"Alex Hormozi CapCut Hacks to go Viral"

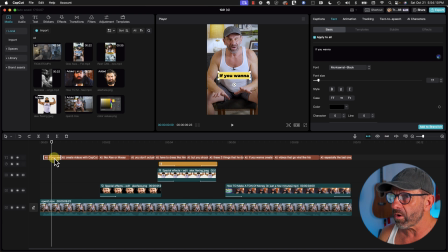(7:46)
But if you want to modify the captions individually to make it more interesting, you would click on one, uncheck apply to all, and then make changes to it. For example, let's say we want this line to be black while this one's white and then vice versa as I'm saying it. To do that, we would split this clip by clicking on it, hitting Command-B on a Mac, Control-B on a PC.
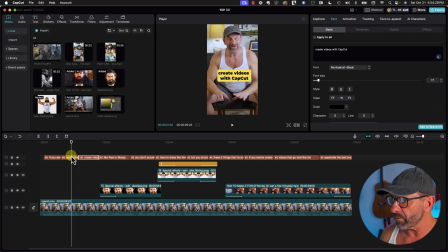(8:06)
So we have two separate clips that say the same thing. Click on the one we want to modify, make sure this is unchecked. Then in this case, we want to have Create Videos be black and with CapCut be white. So over here, we highlight with CapCut, select the color and make it white.
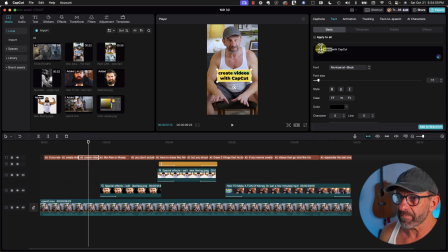(8:22)
and we go to the next one and do the opposite so it looks like this highlighting one line at a time as you're saying it and we can also change the position of these guys so
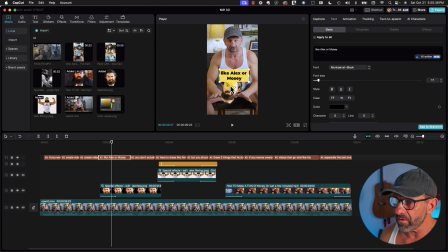(8:37)
let's go ahead and click on this and oh no I didn't catch that Alex Hormozzi wasn't spelled correctly so I will just highlight that and type it here Hormozzi and this one is also a little
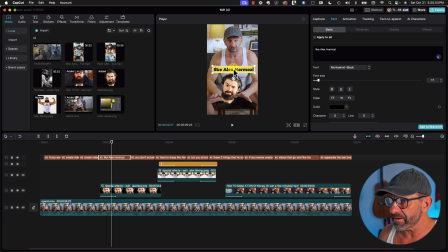(8:51)
too low it's blocking his head I'd rather it was higher apply to all is not checked so I just drag it up and that one looks like that for the next one let's say I want it to be angled differently so I just click this guy here and angle it and move it the purpose of this is to keep people engaged
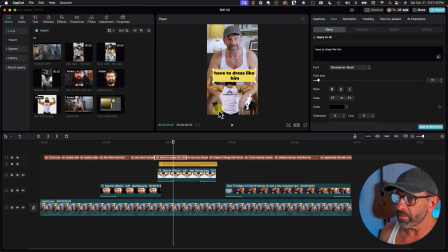(9:06)
if everything's the same throughout the entire video you're going to lose people for this one let's go ahead and decrease the size a little bit again apply to all is unchecked so font size is down let's modify this guy by making everything capitalized here by highlighting all of those guys hit this double
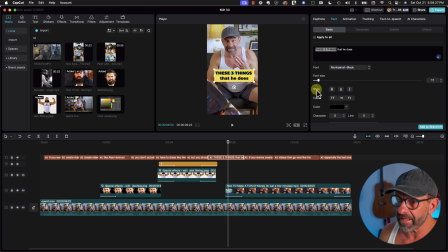(9:20)
t these three things we also want to change the color it's still highlighted so we're gonna click on color and choose a color that we think will stand out more how about red how's that look do these three things that he does if you want to create videos that go viral for this guy we're going to change
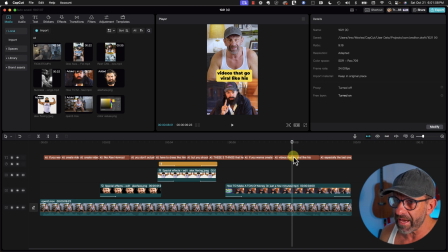(9:35)
just one word viral to do that we select the caption we select the word viral by double clicking on it we select bold to make it stand out more double t to make it all caps then we select the color to change it to something that stands out like red another thing you can do to make the text stand out a little more is remove the background for some of it so click on
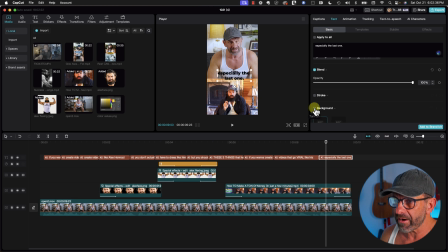(9:54)
this guy scroll down to background and uncheck background and bam we have something that is a little bit different but without the background it's a little bit boring so I'm just going to enhance a little bit by clicking on this guy and making it bold in all caps and maybe a little bigger and now all that's left is to add some sound effects to see how this looks with all of the stuff we just did including sound effects Go re-watch the beginning of this video. You won't fully be able to create videos like Alex Ramosi until you watch this video right here, where I tell you precisely what to do to create shorts that go viral like Alex Ramosi. Go watch it right now.